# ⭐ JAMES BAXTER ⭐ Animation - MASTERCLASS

Is that going to start going jigging around? I don't want it to. Is it going to be working properly? Is it slowing in or slowing out the way I want it to? So I'll just go through and check all these little things and make sure that you've got a pencil that's following from the arc. A thing that I mentioned earlier is trying to get the feeling that you're moving through these keys and you're not just going straight from one to the other, all parts of the artery. Often if I have a very long slow in that I want to do, and I don't just want to have just one key here, like 3 feet later, like one key here, and expect all the in-between to get it exactly right. If I want something in front of the dialogue going on, if I have a body action which is just moving from here, that I want to go, well, I don't know, in the middle of it. I might actually want to make that, well, a key. Not feel like doing it, even though it would be just as easy for the in-betweener to make the body. So in a sense, I've got a key body in there, but it's kind of not really necessary. It could just as well be in-between, even though the head is doing something which has to be key. So in that sense, I'll make the drawing an entire key, but I'll pay ultra critical attention to where I'm placing that body, in regard to the charts that are around it. Because if I've got like big long slowing
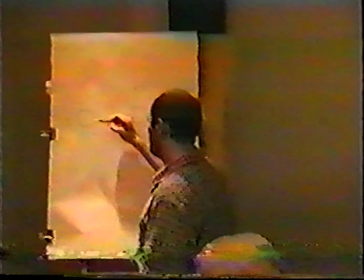[93:20]
going on, let's say in the chart between E1 and E2 and E3.
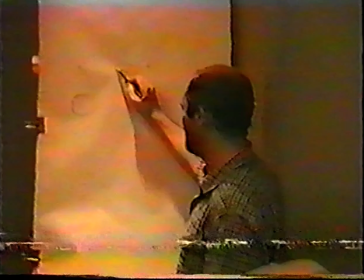[93:28]
Say this chart is just even, like that.
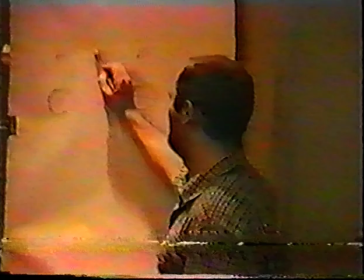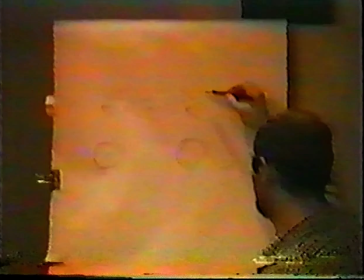[93:36]
Even progression all the way through. And then say the chart between these two is like a slow one.
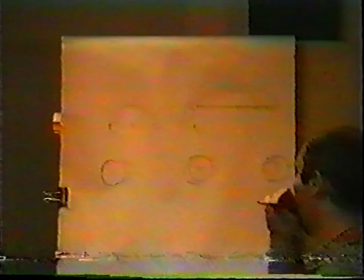Something you see a lot in animation, it's all in between screens, or what I call popping, stalling, which is this effect right here. The effect that you're after, with these three, this key is here purely because I wanted some strange action to go on, like a head action, just to make it easier to clean up. The entire action is just to, and then slide down. If these keys were spaced like this, you'd get a pop in there, you'd get this uncomfortable little pop before it's similarly, if this is too close,
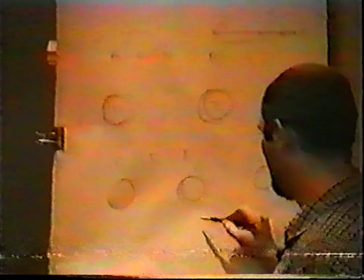[94:33]
you've got a key there, you've got two drawings in here,
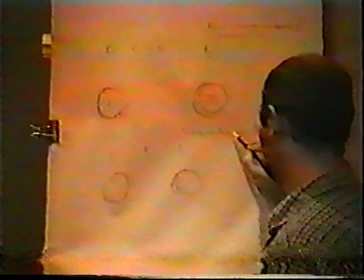[94:40]
you've got this one, or you've like and this, and you pack up all of the straight drawings, you're suddenly going to get this
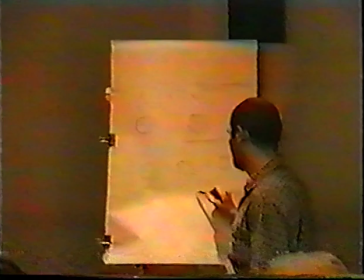[94:51]
stalls. Yeah, so it's like a pop and a stall. So what I try and do is pay critical attention
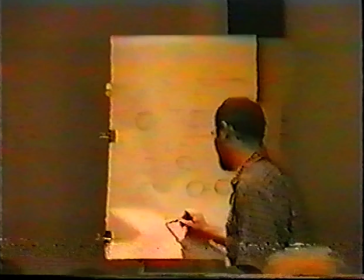[95:01]
to the transition over that key, so that if I've got this spacing happening,
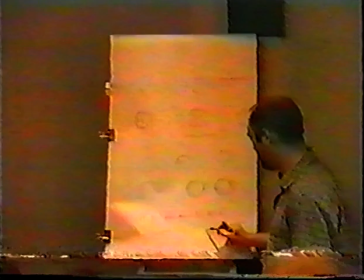[95:12]
and I want this to be just that slow in, I want you to not be able to feel that transition across that key drawing right there.
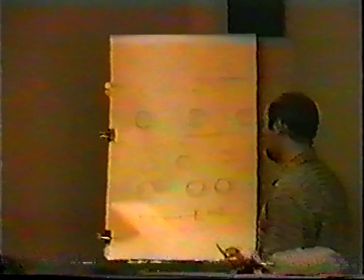[95:21]
I want it to go spacing to work logically as one, and then that's the sort of thing I do when I'm trying to go through a highly technical one, right at the very end of the scene, all the actions worked out, everything.